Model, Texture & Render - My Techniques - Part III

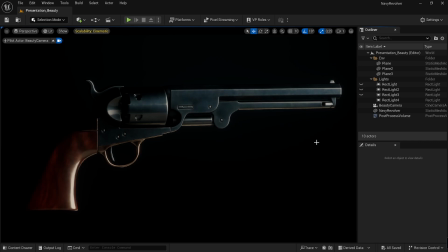487s
There are some helpful suggestions, like if you put the key lighting to the bottom, you have a little bit of let's say it's classically you would say that it's a demonic lighting, and if you put the key lighting to the top,
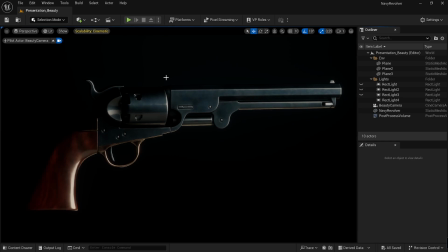506s
you have kind of like a angelic lighting. So whether the light is coming from below or above. Or you can put the lighting to the sides, in which case you have a little bit of a lighting situation that reminds you of
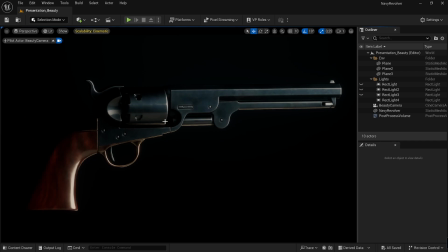527s
a sunrise or a sunset. So it's a bit of a sentimental, very emotional lighting setup to have the light coming from the side.
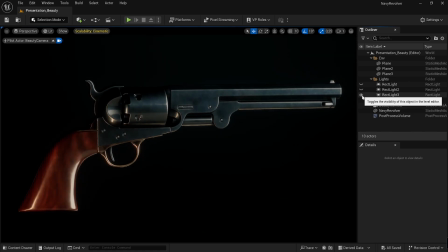540s
And then we have fill lights, which in this case we have a warm tone fill light, which kind of like is the opposite of the key light.
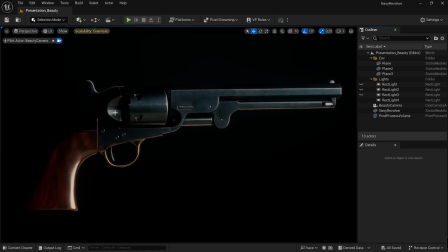554s
So we capture, because the key light it's so angled that we lose a lot of the detail we can't even see, but we want to add a fill light here that reveals some of the features that are lost,
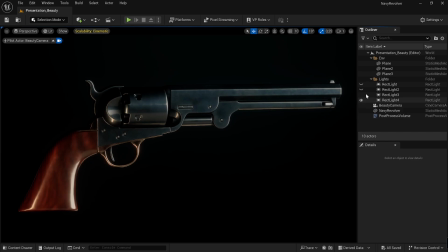571s
but does not compete with the key light, so that the key light still remains the most dominant direction. And it gets a little bit difficult when you add a lot of different kind of lights.
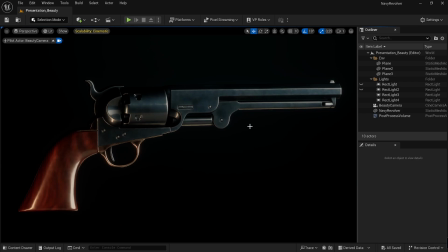586s
So, but you should always kind of like have this one key light that is the clearly the dominant lighting, and then the rest will just support and add this kind of interesting features.
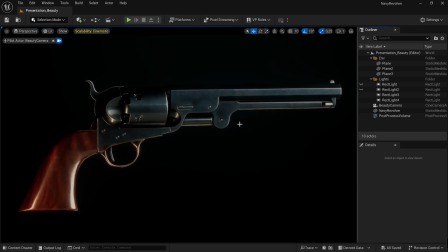603s
Because if you have too many lights that are competing with each other, then you are going to confuse the viewer. And then we have another lighting which is going to add this kind of nice backlighting.
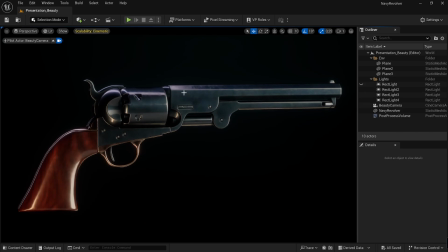623s
You could think that maybe this light would be a window light coming from somewhere, and this warm tone could be a candle light,
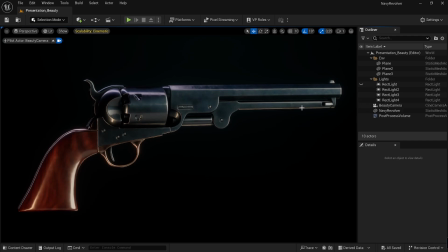637s
and the key light would be either a sun or something similar.
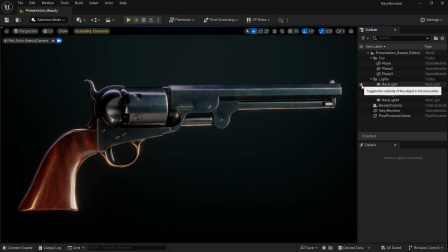643s
And then we have basically a light that's completely a fill light. It hits the background to light the background and to give to add to fill out the two black areas,
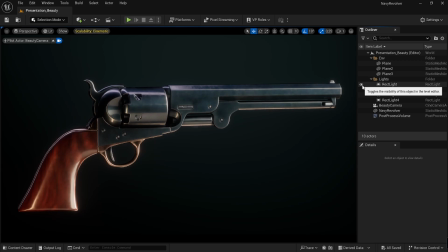663s
so that we don't have this kind of very contrasty. We want contrast, yes, but we don't want too much contrast. It starts to look very it's not very good. So yeah, that's pretty much the background layers,
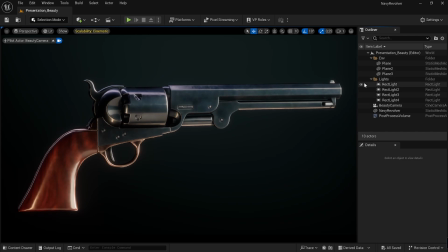682s
and sometimes in some cases I would use a light, or I would use a reflecting panel, so to speak. It doesn't matter which one you use.
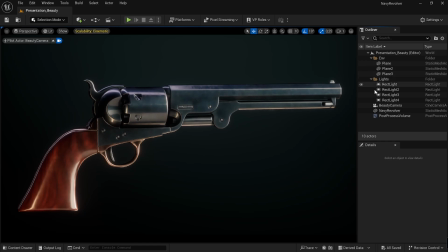696s
They both end up acting the same way if you use these kind of rectangular or area lights. So yeah, those are the key aspects of
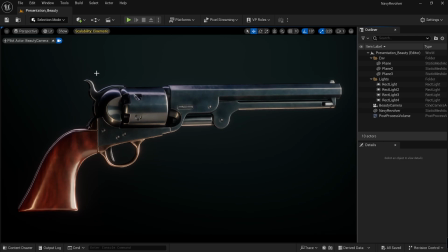713s
setting up the lighting condition here. I'm thinking this is a showpiece. We are in some room. There's a black cloth behind the piece, and there's some kind of either natural lighting scenario, or we put these lights there to emulate a natural lighting scenario.